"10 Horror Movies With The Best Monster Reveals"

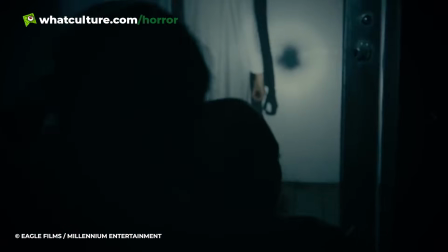Although The Taking of Deborah Logan has its fair share of disturbing content, this shot is pure nightmare fuel.
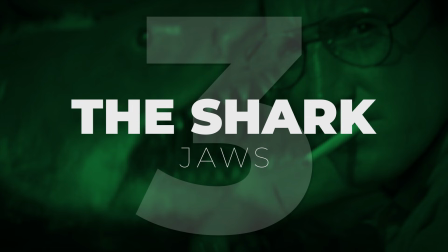Number 3. The Shark, Jaws.
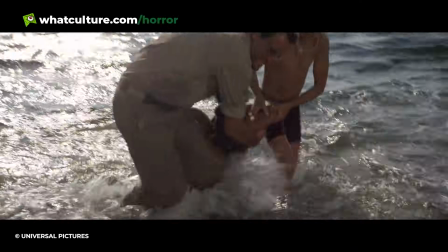It's baffling how mediocre horror films focus on cramming in as many scares as possible when Jaws proved less is more nearly 50 years ago.
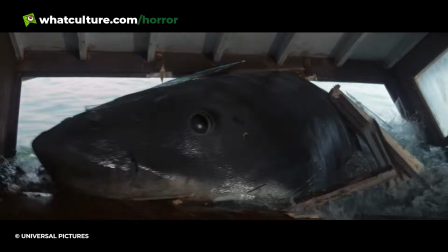Because the shark animatronic kept malfunctioning throughout production and admittedly looks a little janky,
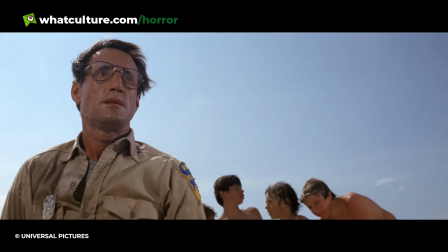Steven Spielberg kept the man-eating beast's screen time to a minimum.
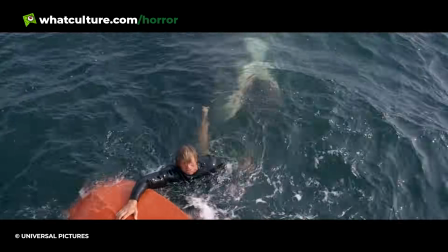This decision worked out beautifully, since it made every appearance of our toothy friend count, especially their debut. At the movie's halfway point, Chief Brody chucks Chum into the sea, hoping to get the nasty fishy's attention.
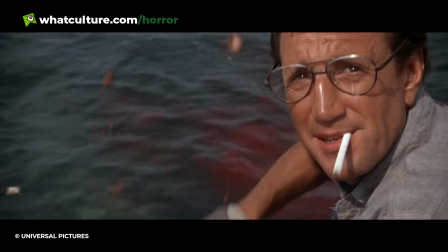Because this sequence is in broad daylight and the camera is focused on Brody, nobody sees it coming when a 25-foot-long great white bursts to the surface, baring its gnashing teeth.
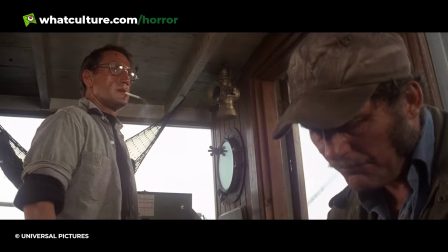Just to ensure this scene is seared in viewers' minds forever, it concludes with Brody delivering the movie's best line, "You're going to need a bigger boat."
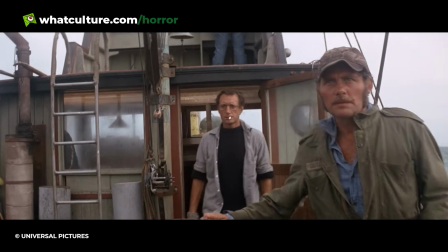Ironically, this moment proved to be too shocking for some. When an early cut of Jaws was shown to an audience, they were so frightened by the shark's appearance they missed Brody's one-liner.
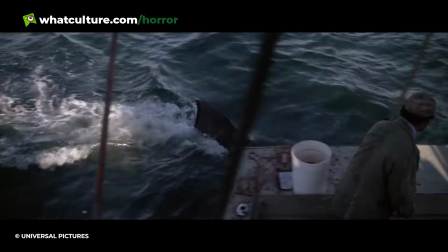As a result, Spielberg extended the sequence so there was more time between the shark popping out and Brody speaking.
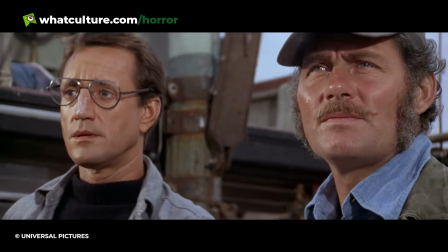Although there's been plenty of great monster reveals over the years, Jaws is among the few that proved to be so effective the filmmakers were forced to tweak the entire scene.
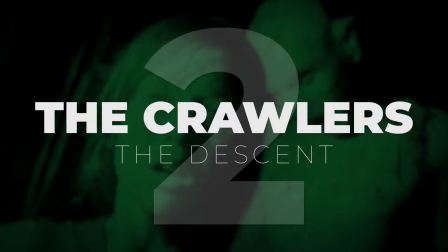Number 2. Crawlers, The Descent.
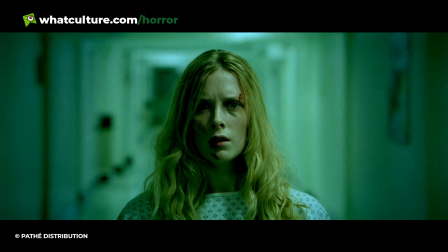Even though Neil Marshall has had an incredibly diverse career, there's no question The Descent is the British filmmaker at the top of his game.
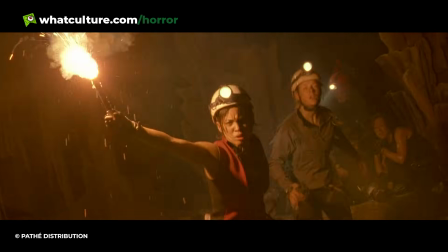After nearly 2 decades, the creature feature has lost none of its bite due to its claustrophobic atmosphere and bone-chilling tension.
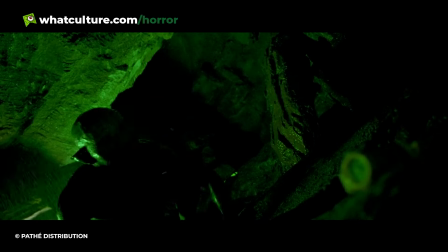But if anything stands out, it has to be the crawlers.
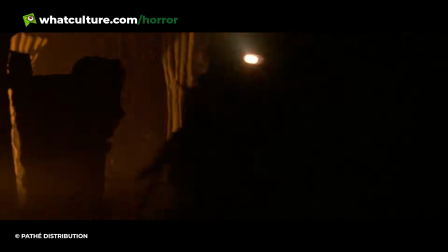Viewers who haven't revisited The Descent since its release should still remember the outright fear they felt when these subterranean humanoids appeared.
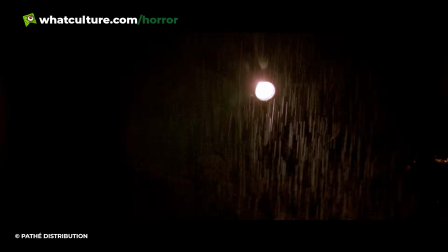About 40 minutes in, our ensemble discover a den composed of hundreds of animal skeletons.
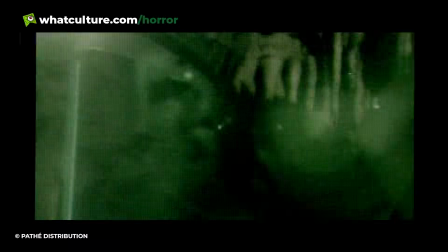As they start screaming for help, a crawler reveals itself before killing one of the characters.
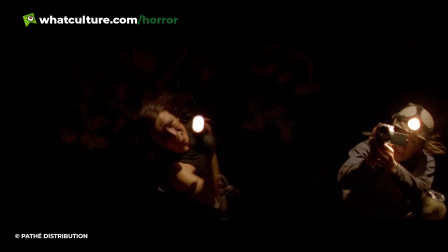Rather than appearing with some big fanfare, the carnivorous cave dweller pops into shot with no warning.
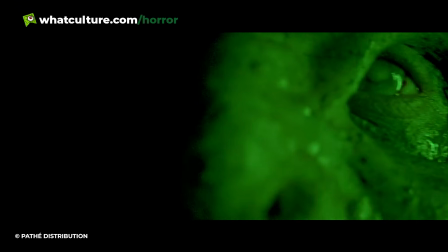What really sells this moment is the fact the actresses hadn't a clue what the monsters looked like prior to filming,
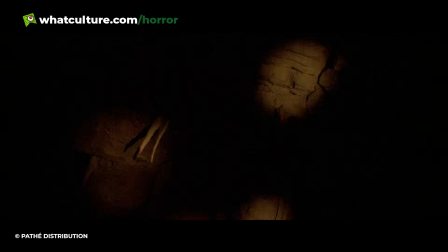so if you thought the characters looked genuinely terrified during this scene, that's because they weren't acting.
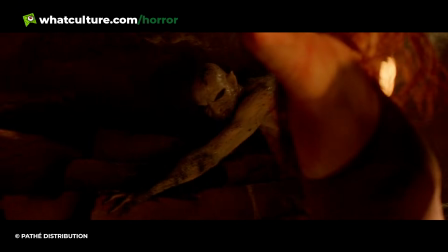Although the crawler's design is not exactly spectacular, the way they reveal themselves is among the greatest jump scares in the history of cinema.
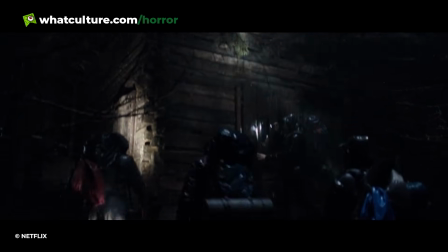Number 1. Moder, The Ritual. In The Ritual, Luke and his mates head to Sweden to pay their respects to their recently murdered friend.
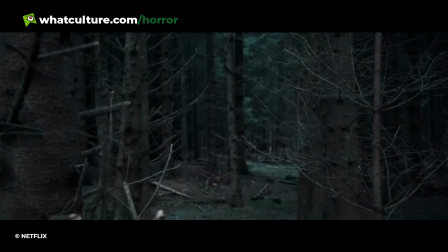After venturing into the wilderness, they discover Nordic runes, a headless effigy, and other things that figuratively tell them to get the hell out of there.
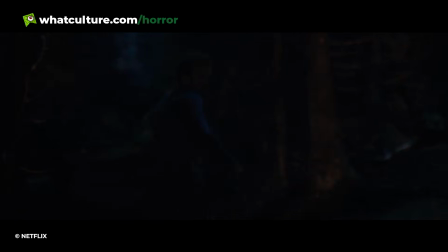When things look like they couldn't get worse, the 4 friends discover a creature is hunting them. So little is revealed about this entity, it's impossible to guess what it looks like. Because this monster is built up for so long, you'd think it couldn't really live up to those expectations.
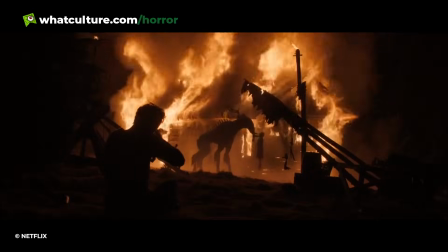But when Luke comes face to face with this eldritch behemoth, viewers know exactly what he's feeling,
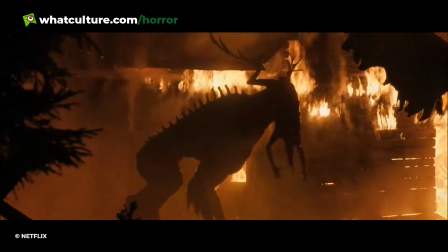since they themselves experience the same level of fear and awe.
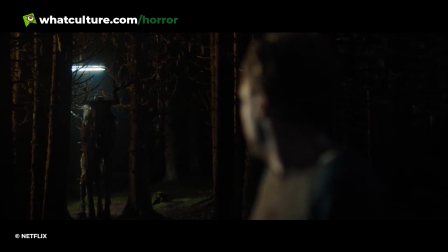This Jotnar, that is known as Moder, has a towering elk body, plant-like exterior, and jagged vertebra jutting out of her spine.
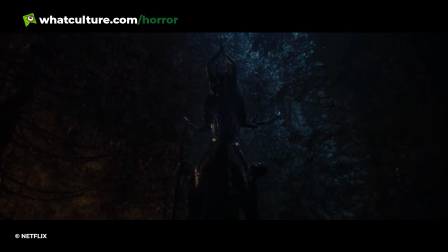Instead of a head, she has a decapitated torso with antlers for arms.
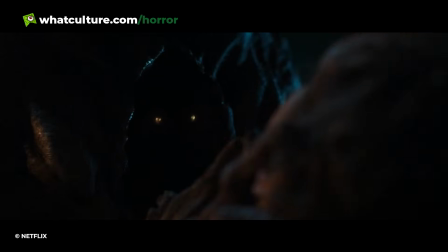However, the most disturbing thing is how Moder has a cloaked figure with glowing eyes and humanoid hands jutting out of her crotch.
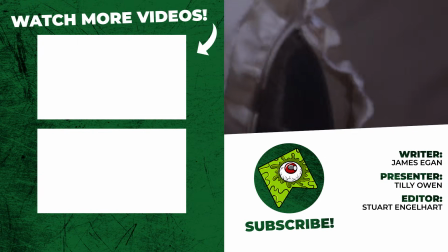And that's our list. What monster reveal was your favourite? Let us know down in the comment section below.
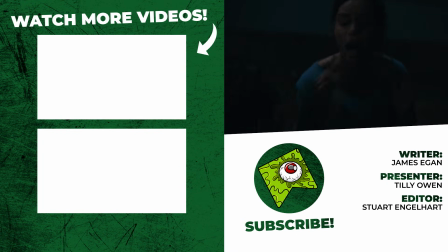If you enjoyed the video, don't forget to like and subscribe and swing on by our channel again if you want to catch more creepy content. I've been Tilly and this has been What Culture. Thank you so much for watching and look after yourselves. Until next time.